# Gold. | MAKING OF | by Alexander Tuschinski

I've been looking at films since the age of four in 1938. And every once in a while, it's a privilege to be able to experience the work of a filmmaker with a very personal and a very private vision of how to blend image and sound. And I have to say, Alex Tuchinsky's short subject, Gold, to me is an astonishing work of art.
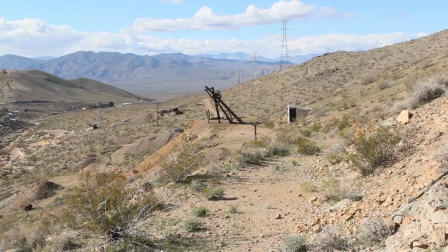Visually, the contrast of still and moving images of an old ghost town, the majesty of sequoia trees lunging to the sky,
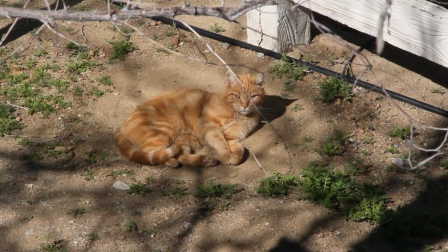the image of a little cat silently witnessing all of this, cameras that cant and tilt and swirl, all blended miraculously in rhythm and in mood as well. With Beethoven's Seventh Symphony, Fourth Movement of all things, I think Gold is a seven-minute masterpiece. It's just a joyous film and it shows what Alex can do.
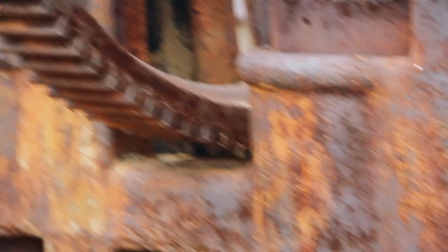This is a remarkably gifted young man who deserves and I'm certain will have a distinguished career in film. And I'm honored to be able to say this on camera about him. Gold is simply a masterpiece. The short film Gold, that premieres in Berlin in July 2015, has an interesting story behind it.
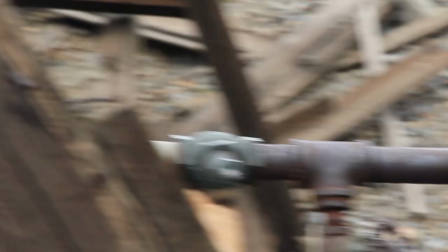Basically, I wanted to do a choreography of static objects that move due to camera movement and editing.
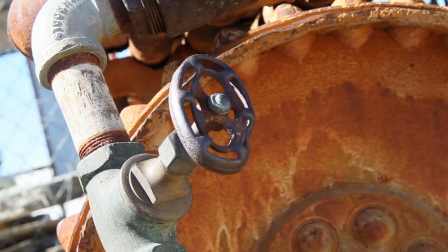That's quite influenced by the early works of my friend and mentor Hugo Niebeling,
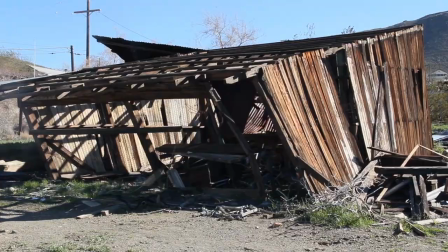and in this film I took a piece by Beethoven, the fourth movement of the 7th symphony, that was famously called the apotheosis of dance by Richard Wagner and I feel that this music is very very lively and very much
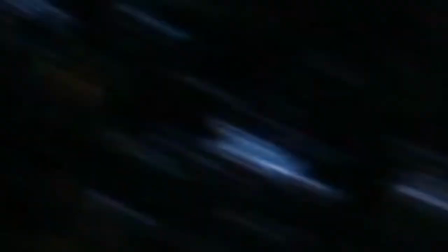invites motion. In the music the different themes already express certain movements.
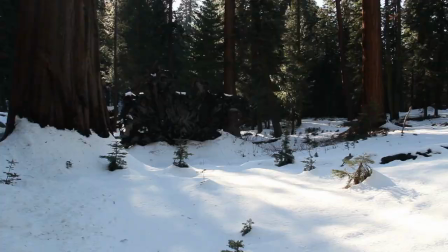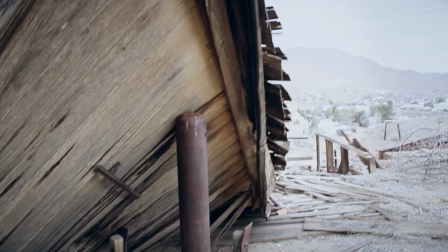I try to duplicate the movements that I see in my inner eye when I listen to the music into the camera moves you see in the film.
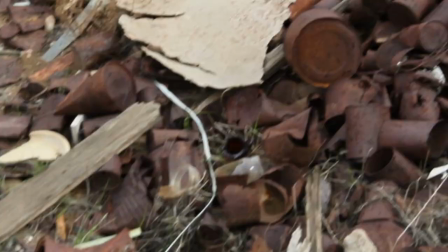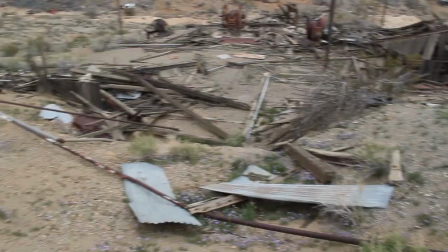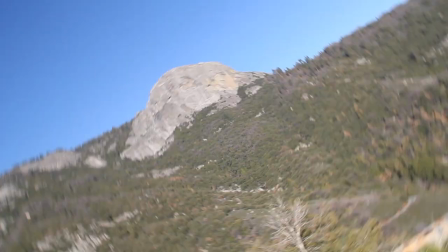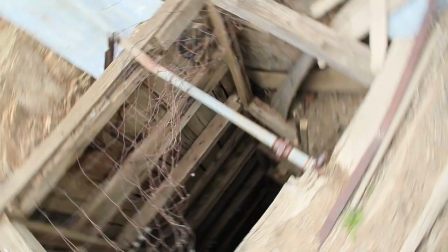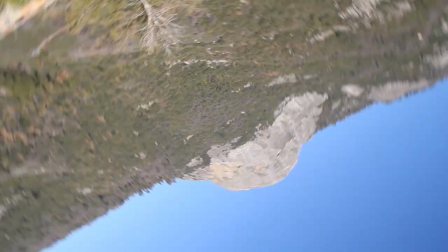As locations, I chose the desert where we found abandoned gold mining equipment,
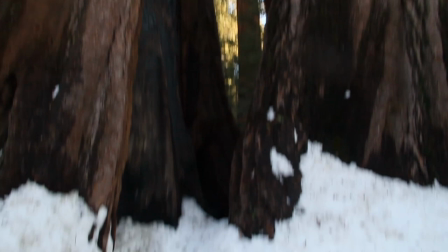plus I filmed sequoia trees, which are among the world's greatest and oldest trees, as a contrast.
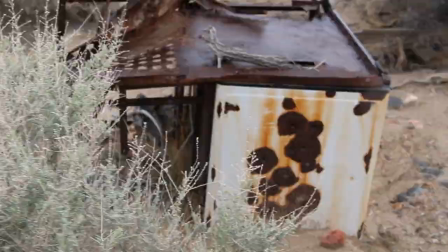We see how nature conquers the remains of human civilization in the desert, and the conquest happens due to the editing, which juxtaposes trees and the desert, and editing took quite a while and during filming we had a lot of happy little accidents,
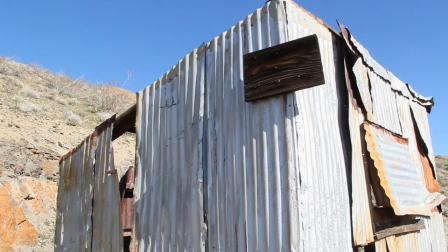so to say. So we found a cat lying in the shadow which fit perfectly in one moment of the film.
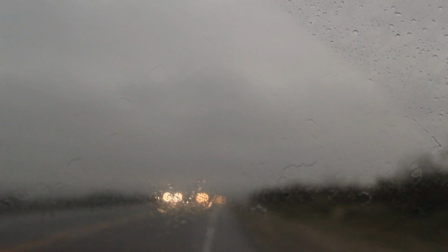And one day it was raining in the desert which formed a beautiful contrast to the sunlight
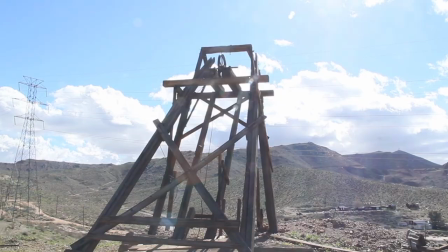and I used the rainy shots in a few segments where the music is more stormy, so to say. I myself consider this one of my most important works so far, especially when it comes to the filmmaking side.
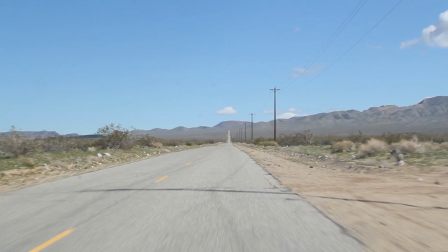In my other films I try to influence the viewer by a story, while in this film it's pure editing and cinematography.
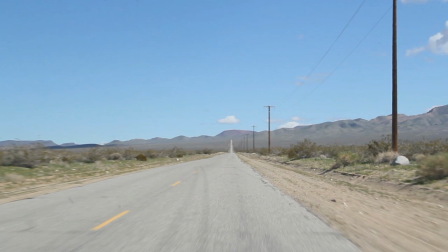It's the pure art of filmmaking, not so much the story that's transported, but more the style.
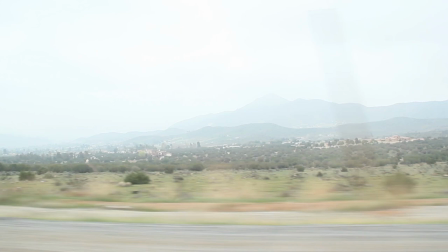I filmed the film solely with a handheld camera with very, very little time.